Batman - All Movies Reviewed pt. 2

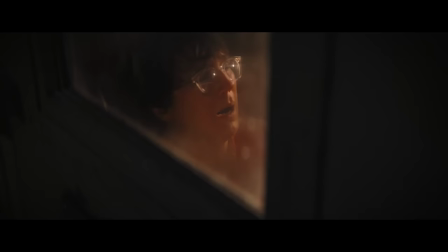Some drive. Though I will say that my least favorite part of the whole movie is the Joker tease at the end.
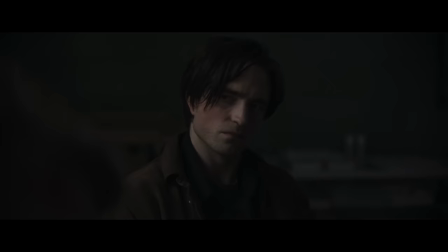It still feels very forced and out of place. It's the one thing about the movie that I really wish was done differently.
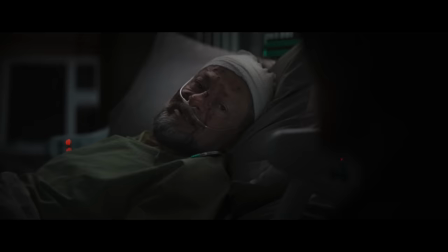But truly, the greatest thing that this movie does accomplish is that it gives Batman a really good character arc.
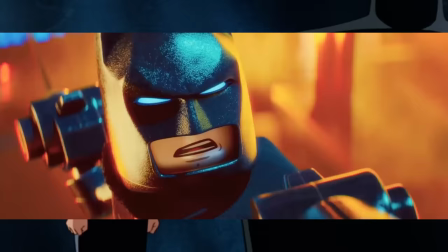Yeah, I can count on one hand how many of these movies have given Batman a character arc, and spoilers, it's the ones I like the most.
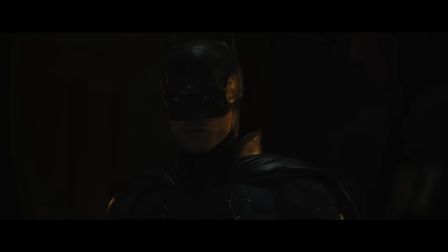The point of this narrative is to show us a Batman who starts off being fueled by rage,
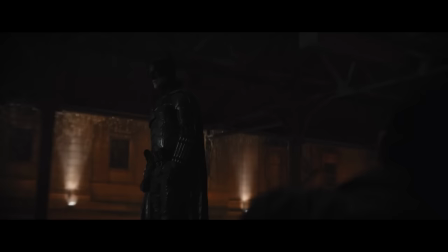a Batman who clearly has the right intentions, but is so driven by vengeance that he hasn't come across as the hero he needs to be.
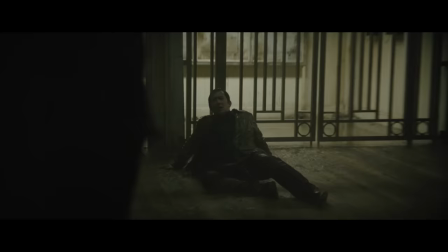The first person we see him save is just as afraid of him as the gang members are.
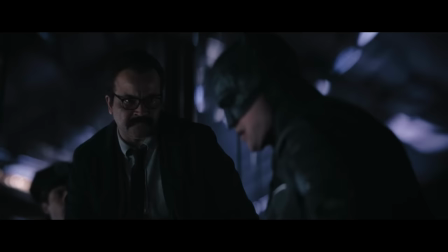Alfred is visibly disappointed in Bruce's approach. Bruce doesn't take care of himself, he looks like he's about to fall over whenever we see him during the day.
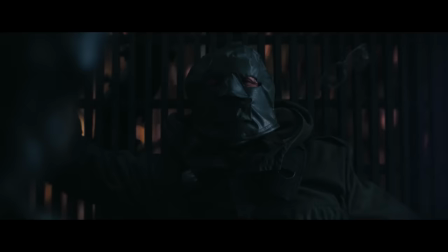But this narrative is focused on Bruce learning what it means to be more than a symbol of vengeance.
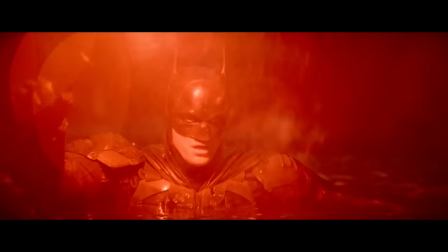It's about him learning how to be a superhero. The film ends with him literally serving as a guiding light for the civilians of Gotham.
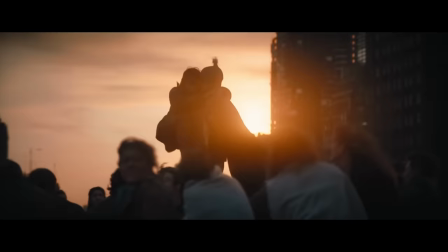This shot not only looks great, but it serves so much narrative significance.
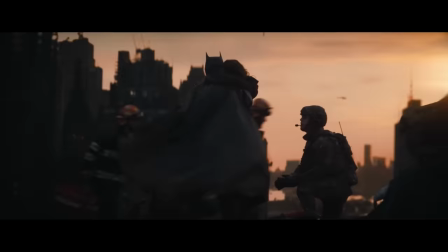But my favorite part of all of this is at the end, when that civilian is holding on to Batman for dear life.
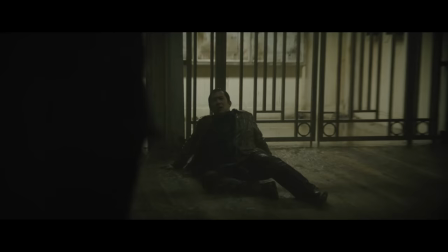The first citizen we saw Batman interact with was scared shitless of him,
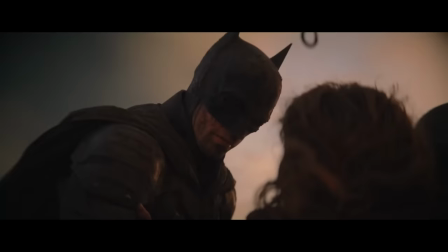and the last one we see him interact with has trusted him with their life.
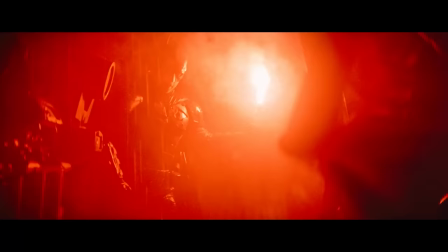This is the most important part of the entire character of Batman.
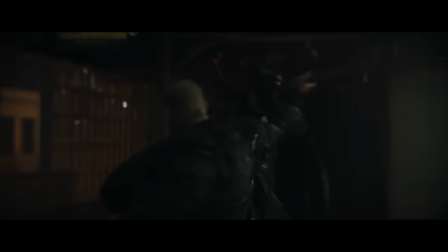The part of the character that so many writers and filmmakers ignore. Batman is not just an edgelord who wants to punch people.
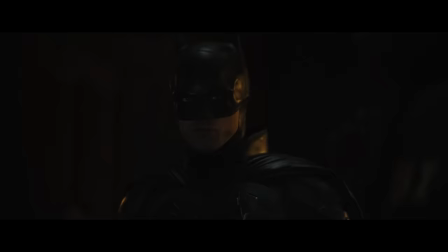His primary goal, his driving motivation, is to make sure that nobody has to experience the night he experienced as a child.
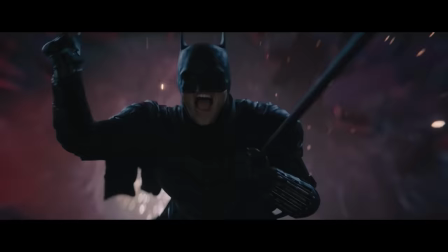The reason he doesn't kill is because that night he learned that life is precious, and he will do anything to protect it. And finally, we get a movie that understands that. This is why I can say without a doubt that this is the best Batman movie.
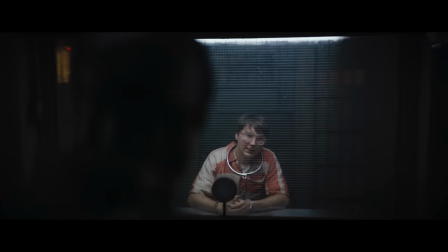It understands the character so well, and it helps that it's a pretty good movie on top of that.
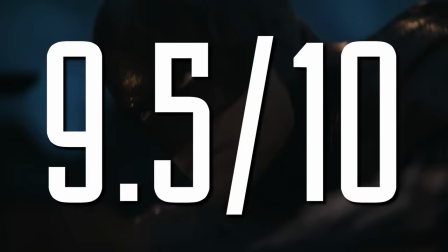So I'm gonna give The Batman a 9.5 out of 10.
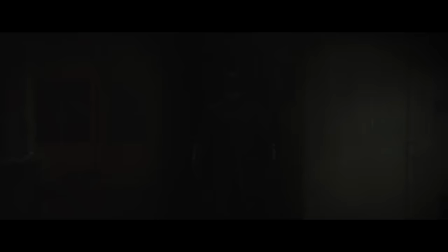Now it's time for our final bat ranking. How does Battinson stack up to his peers?
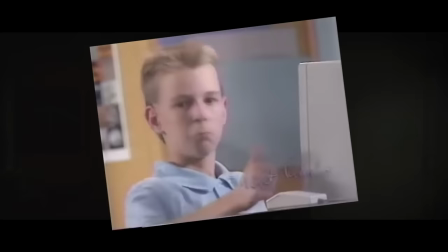To start with his gear, I gotta say, I think his suit is really cool.
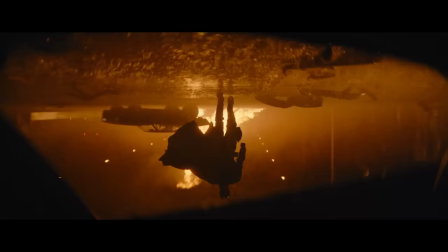The scrapped together design looks like a cowboy or a bounty hunter, and it's a vibe that's clearly intentional when you see the suit framed in shots like this.
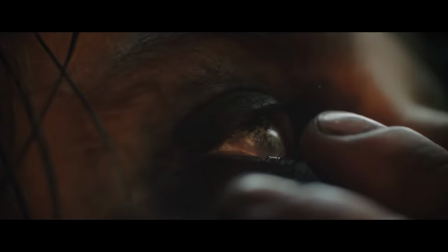The collar is a nice touch, which gives him a unique silhouette over other Batmen.
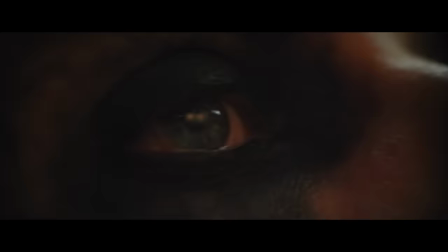His gadgets are also surprisingly unique. Most notably, his contact lens camera things are something that are so creative and fitting for the character.
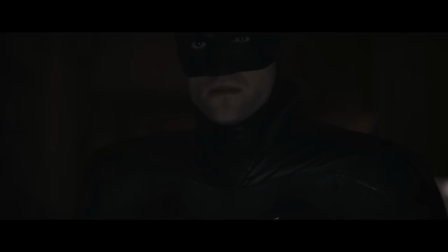And I really like that when you look at him, you can tell that every part of the suit serves a purpose.
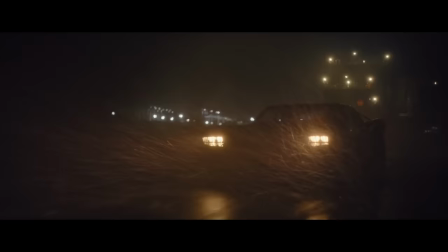Even the logo is a fucking pocket knife. But I really love that his Batmobile is just a really cool car.
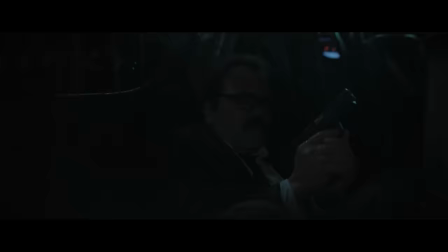And it is as evil as a car can look. It's very evocative of the animated series Batmobile, and it definitely suits this version of the character.
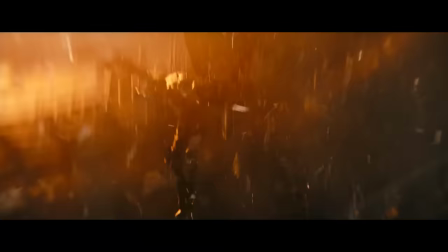I'm also happy to say that this is really just probably the coolest Batman.
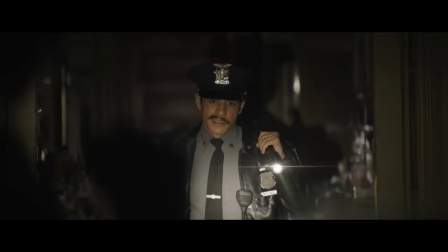He's probably the Batman with the fewest lines, but I think that makes him cooler.
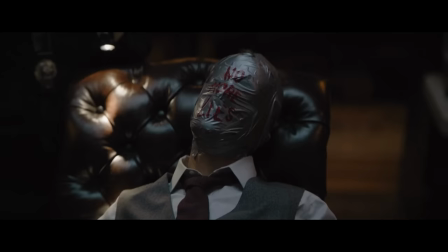And it really accentuates the few words that he does share. I love the opening detective scene where he barely says anything.
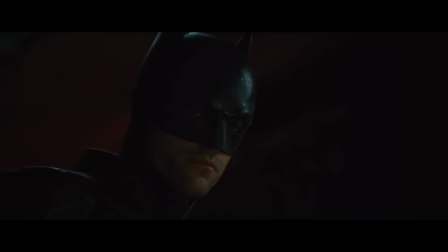And whenever he notices a detail in the crime scene that the other detectives missed, we just see him silently look at it and move on.
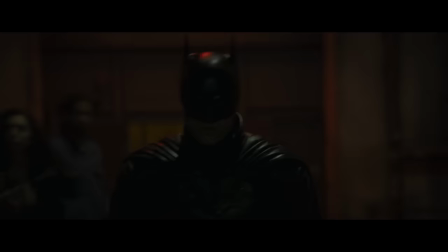When I saw that for the first time, I said out loud, "Holy shit, that's so fucking cool."
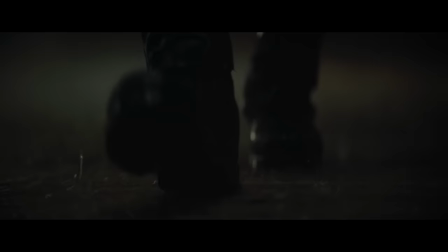This Batman does a lot to show us how badass he is in just his screen presence.
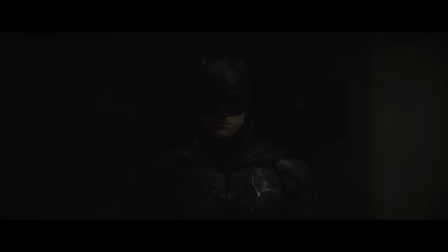His aura is so strong that his footsteps count as part of his dialogue.
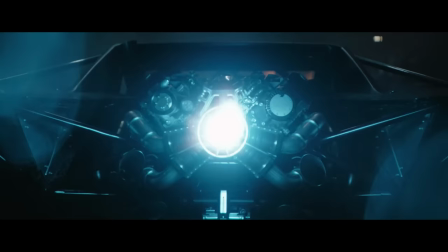His most imposing and kick-ass scenes include the introduction of his Batmobile,
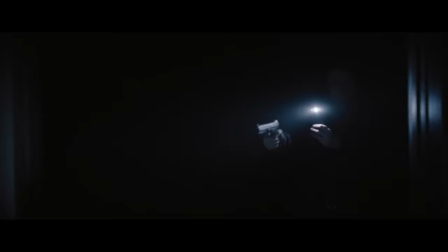which is a scene I am very thankful to have experienced in a theater, and of course, the short hallway fight later in the movie.
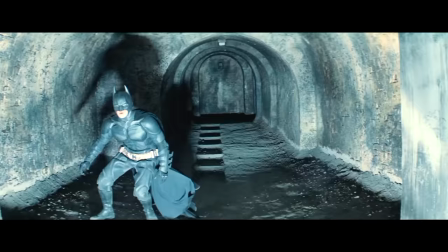It's funny how The Dark Knight Rises tried to do something like this too, and it comes across as kind of goofy, but here, it's perfect. Again, like I said before, the movie's at its best when it's not showing us what's happening.